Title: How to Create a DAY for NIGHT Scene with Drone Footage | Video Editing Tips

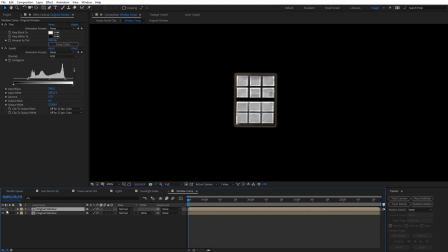(16:31)
So I'm going to go ahead and select OK. And now what I'm going to do is I'm going to turn back on our top copy. And on the bottom copy, I'm going to set it to a Luma Matte under the track matte. So now you can see we've isolated that yellow color there. And if I turn on transparency, you can see it's just the window area, not the window frame.
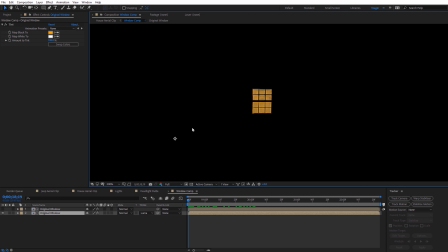(16:48)
So that's really convenient for what we want. So let's go back over here to the main composition of the house.
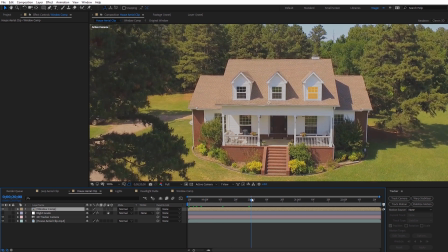(16:53)
And now we can see we have that orange coming through the window. And it's tracking to the shot.
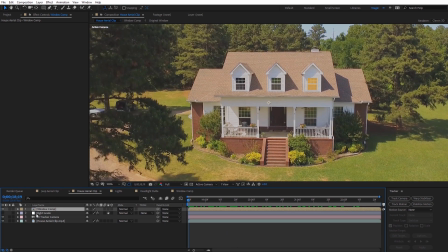(16:59)
So now we can go ahead and turn back on the night grade adjustment layer.
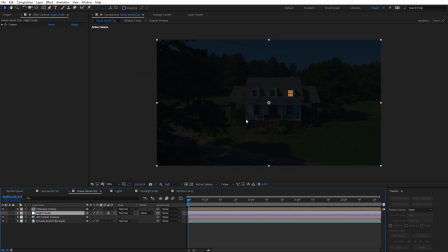(17:03)
And when I do that, we can see on this particular shot, so this is a pretty good example of a difficult shot.
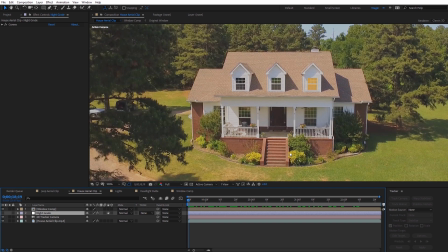(17:09)
So this shot again was filmed and it wasn't intended for it to be a day to night scene. And so you can see we have some really bright white areas and we have some very harsh shadows shot at midday.
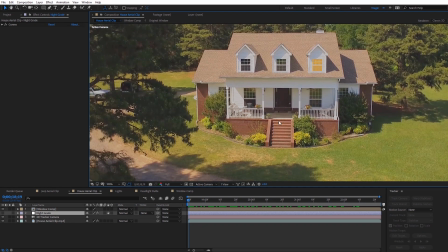(17:19)
And so the shadows, we're going to try to help sell that this was actually like moonlight shadows. So it's a very full moon. However, the white areas on this house can pose a little bit of a problem.
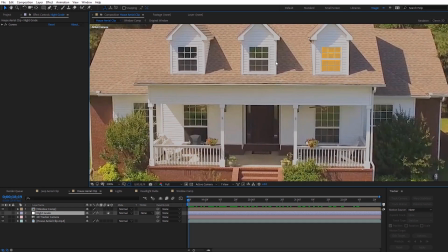(17:28)
Again, these aren't blown out, but they're right on the edge of kind of being too bright.
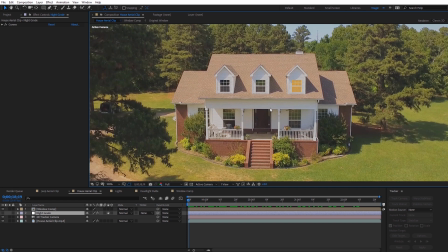(17:34)
So what I'm going to do is I'm going to try to kind of crush this, level this back out a little bit. So on the footage in this case, what I'm going to do is I'm going to apply Effect Color Correction Levels. And I'm just going to adjust the output white, black, and gamma over here.
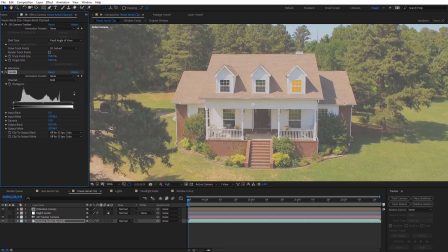(17:49)
Do a little bit of tweaking. You see as I bring up the blacks here, it's just going to kind of help fade the colors together.
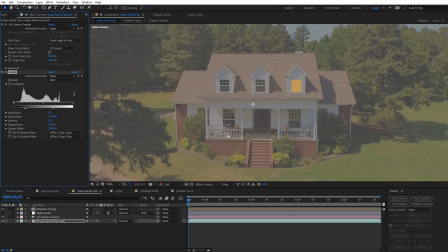(17:55)
Almost making it look like it was like log footage. We're just trying to lower that contrast so it's not quite as extreme.
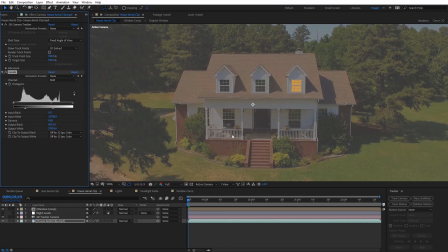(18:00)
And I can tweak the gamma as well. So it's just kind of fading the footage out a little bit.
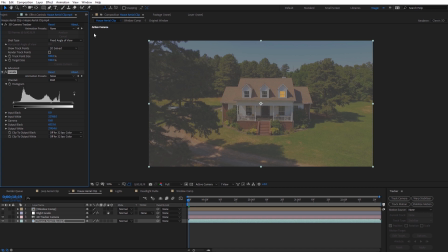(18:06)
Now we're also going to apply a tint effect. This is very important on this shot with high saturation. So I'll come over to Effect, Color Correction, and Tint. And I'm nearly going to leave this at 100%. I'm probably going to set it maybe like something like 90. But we don't want very much color at all coming through this.
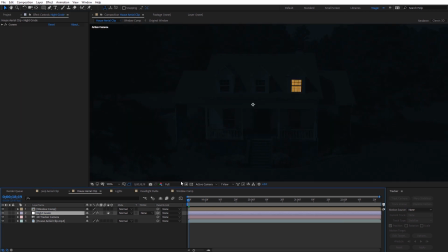(18:20)
And if I turn that night grade back on, you'll see why. Because I really just want it to be this actual night grade.
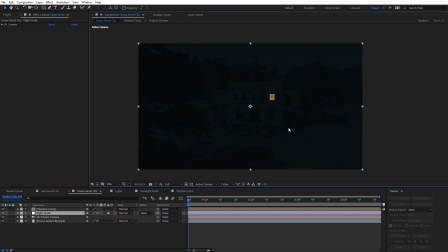(18:25)
So you can see this is pretty dark and maybe difficult to see with the tutorial.
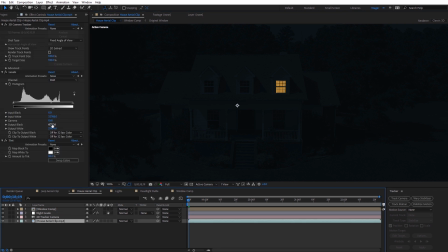(18:28)
I've got some other tricks that will kind of help bring this out a little bit more later on, but I might come up here and adjust the output black a little bit more for the gamma.
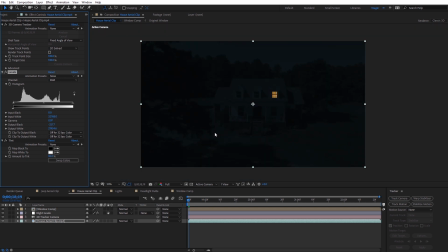(18:36)
So I may brighten this up just a little more than I probably would, but just to make sure you guys can see this with the tutorial. Again, we're trying to emulate a full moon type night atmosphere. So now we can add a little bit of glow to this window to help sell that and just composite it into the scene a little bit better.
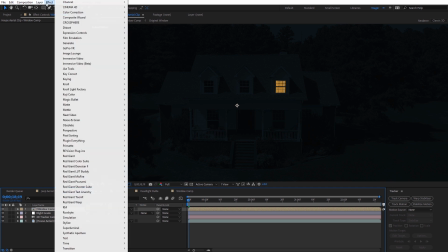(18:50)
So I'm going to select the window comp and I'm going to apply the glow effect. So Effect and then Stylize Glow.
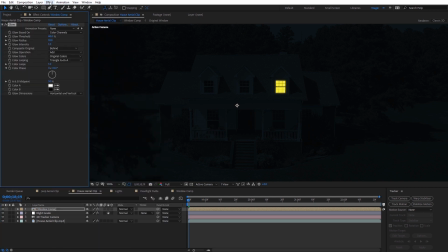(18:57)
And then while we're doing that, I want to apply the Effect, Color Correction, Hue, and Saturation. So on the glow effect, I'm just going to adjust the glow threshold, bring it down a little bit. And for the radius, I'll increase that. And you can see how it kind of emulates light coming out of the window.
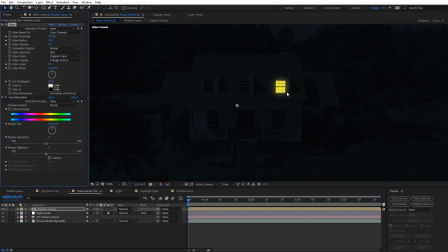(19:12)
And since I'm going to add some fog in here, a little bit of glow coming out the window like this will composite pretty conveniently. And then we can adjust the intensity of this as well. And then for the coloring, what I like to do is adjust it with this hue and saturation effect.
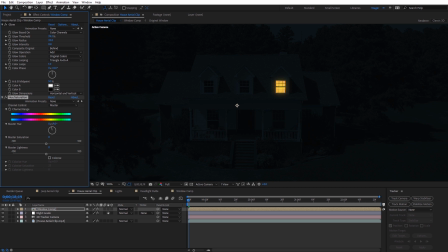(19:26)
So if I want to tweak kind of the yellow color, I can just adjust this with hue and saturation just by adjusting the master hue. And then for the saturation, I think it's definitely way too saturated, at least for this particular shot. And I'm going to drag that down so it desaturates the light. And then we can go ahead and increase the master lightness to kind of brighten it up as well.
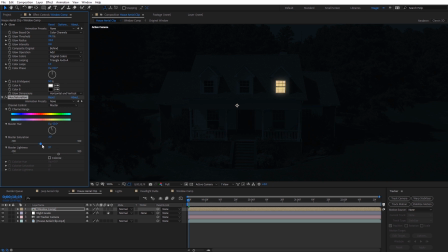(19:44)
And that'll kind of tie in with that glow. And just kind of tweak this depending on your shot till you get a nice blend. So I think that looks pretty good.
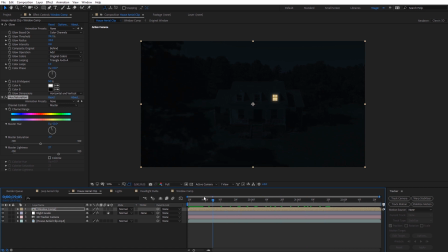(19:51)
If we go ahead and scroll on this footage, we can see how that window looks as if it's illuminated. Now, earlier I mentioned adding in some fog as 3D track to our footage. And what I've got here, if we're coming over to the project panel, I've got a fog clip, and this came from the Action Pack light that's available on RocketStock.
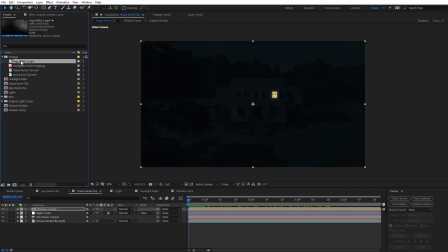(20:07)
They have a fog collection called Vapor, and this is one of the clips from that. So I'm just gonna drag and drop that into our composition.
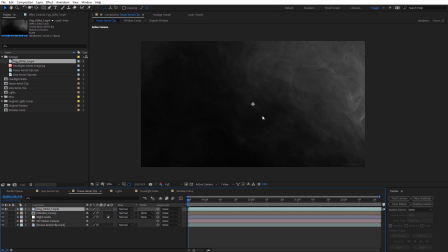(20:13)
Now we can see that fog here. Now I wanna make sure this fog matches my frame rate.
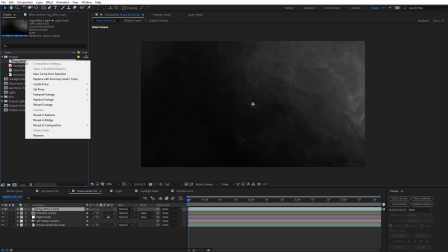(20:18)
So with the fog here in the project file, I'm just gonna right click it, and I'm gonna select Interpret Footage, Main.
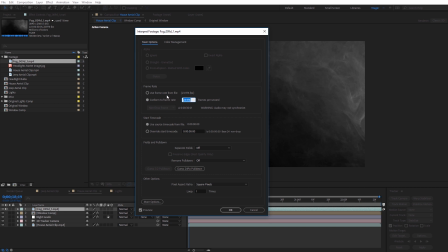(20:24)
And we can just adjust the frame rate here under Conform Frame Rate. I'm just gonna change this to be the frame rate of my footage, which is 29.97, and go ahead and select OK.
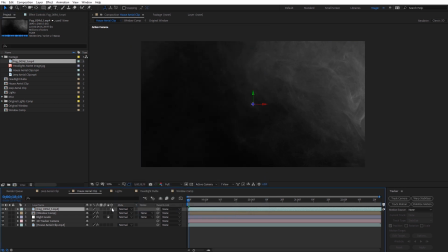(20:32)
And then with the fog layer selected here, I'm gonna make it 3D, and then I'm gonna set it to be a screen blending mode.